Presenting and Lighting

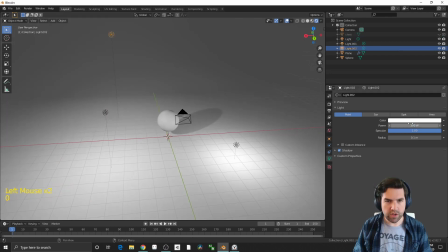(8:12)
So maybe this is like a good 300, make it a lot lower and a lot more subtle.
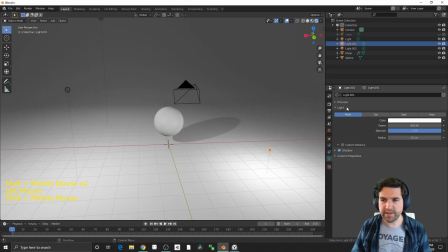(8:18)
So I can also, now that I have these in place, let's go ahead and I can change the light source right here to spotlight.
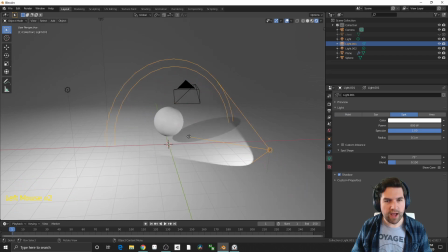(8:26)
Now I have this little widget that I can grab and just move into place, and I can choose how wide the cone is by dragging this little arrow. I can choose how soft it is by changing this bend, so let's change these two to spotlight as well.
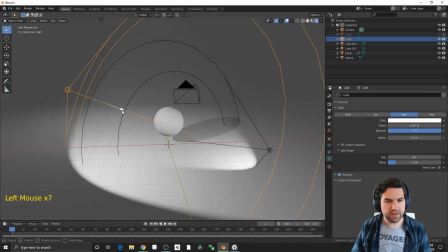(8:42)
So let's make this, I like to make this as the key light, so I should want to get a pretty good cone on this.
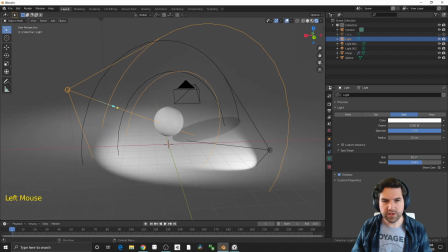(8:47)
I want to soften it up a little.
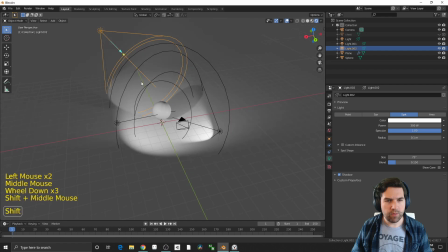(8:49)
And then this back one, again, spotlight, and we want this to be really shining down on the lamp. And I'm going to make this one a little tighter in its focus because I want to get this idea.
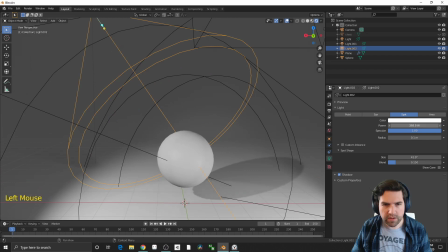(9:02)
We can see here if I increase the power of this lamp by just dragging it up a little bit.
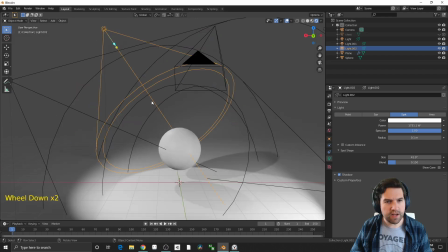(9:08)
We get this a little shading kind of on the corner, which is more or less what we're looking for.
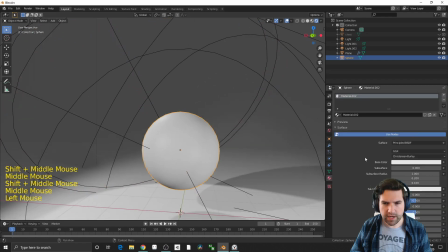(9:17)
So I got that little rim right there. And let's take this object and I take the roughness down a little bit.
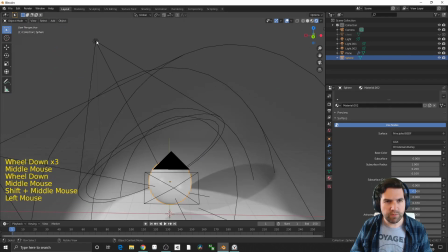(9:25)
I can get a sense of how this is shining on it. Now in this case, the rim light, another light I can talk about is area, and I like area for these rim lights.
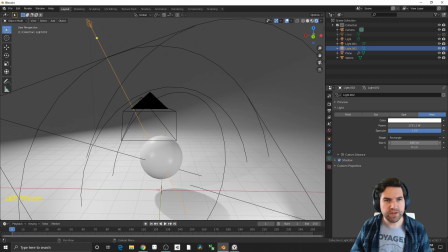(9:34)
An area light has a new factor, which is how wide, like what's the size of it. And this is great because we can just kind of click and drag these, and it sort of projects from a rectangle.
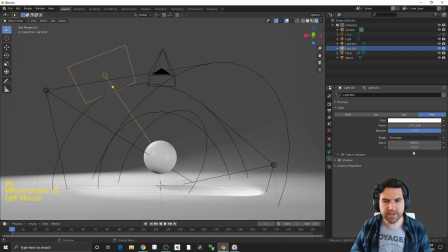(9:45)
These are kind of costlier. They're like expensive.
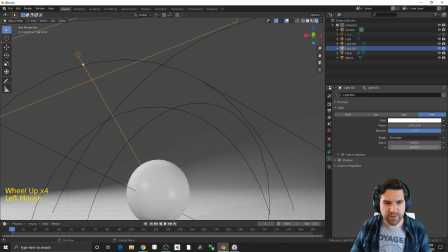(9:48)
They take more processing power, but we can see instead of giving me a round highlight, it gives me this like really cool, like curved over it.
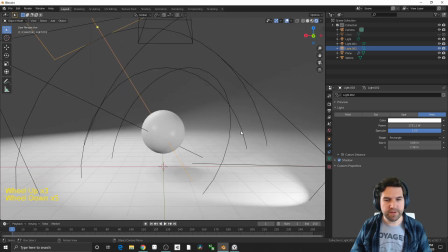(9:56)
So this is going to really help this object kind of pop out from this background. And then if I want a backlight, so let's go ahead and back into the top.
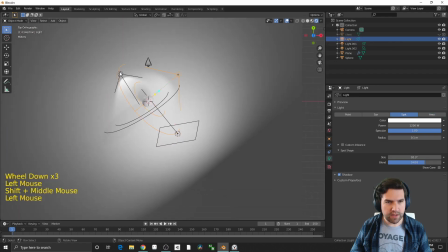(10:04)
Let's maybe duplicate this light, and I'm going to move it here.
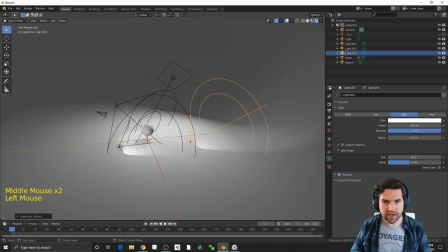(10:10)
And this one, I'm just going to shine at the back wall, and I want to make this real intense.
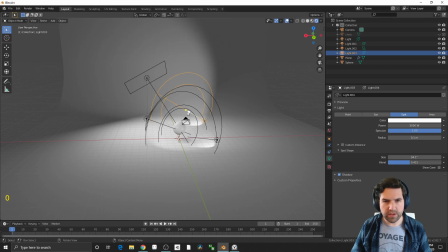(10:15)
Let's do like, I'm going to go like crazy, like 3000 with it, and go pretty big and pretty wide.
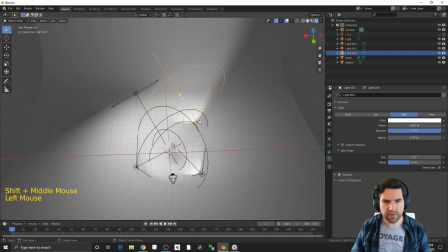(10:27)
Something like that.
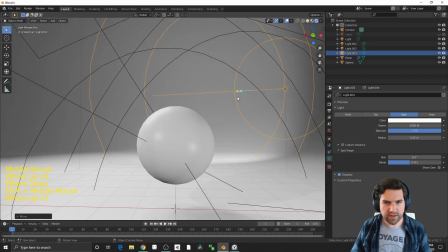(10:31)
And so what this gives me is when I'm looking at the scene, now this light is keeping, if I turn this off, it gets really dark in the background of this, and just help me get a little bit more lighting to my set and not quite as deep or dark.
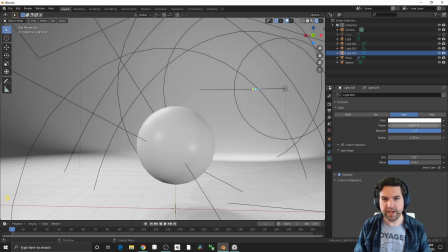(10:45)
I might even go up as like, say this is a really powerful light because it has to go really far. The further it goes, the dimmer it gets. So there, I got some basic lighting, and I have something that's going to look a lot nicer now.
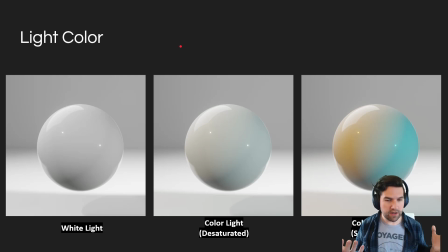(10:58)
Now, lights don't just have intensity, they have color. So here are 3 different examples of the same sphere that I've rendered out. And we can see here's what we've been working with is just white light. And over here, I have colored light. So what I find though is out of all of these, a little bit of color to your light can create like a nice appealing look.
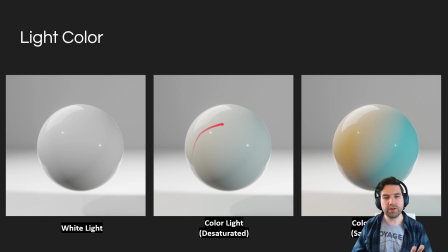(11:17)
Like if you look at all 3 of these, after seeing this one, you could look closely and see, oh, there is kind of an orange and a blue here. Remember back to when we talked about color a couple days ago, and I talked about like contrasting those two. But this white light is, it's nice, but it's a little bland. By adding a little bit of color, it's a little bit more interesting.
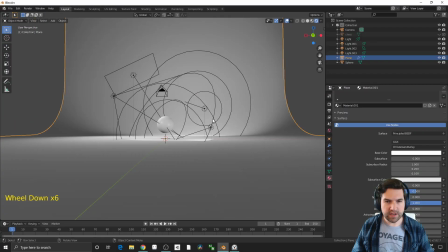(11:35)
So back into my scene here, I can come in with this,
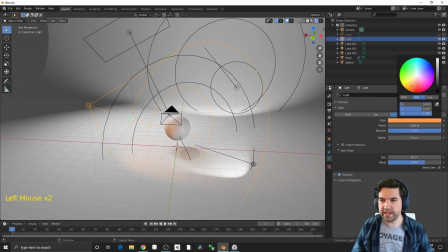(11:39)
and I like to start by going really intense with my colors, like as intense as I can get away with them. So I'm going to create this color scheme, and you could even use the coolers to like create those color schemes.
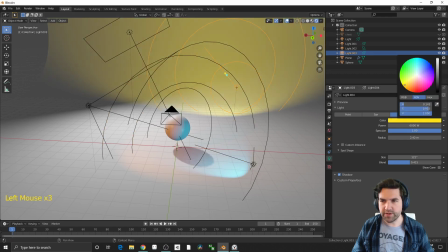(11:51)
I'm going to leave these 2 white. I mean, I could take this and push it a little bit more yellow or something like that. Maybe I'll contrast this background with the rim. Like I'll make like a purple rim.
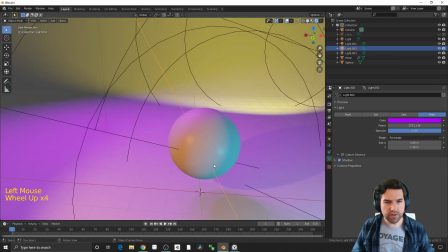(12:02)
And we see like, it's cool, but man, it's pretty distracting.
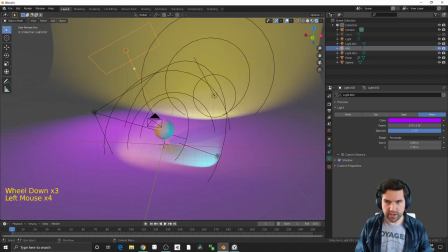(12:07)
Also, it'd be nice is I'm going to name these really quick so I can just click them and I know which one is which. So this is fill. You can also click any of these and hit F2. And it brings up our little lighting guy here. So F2, and this is back.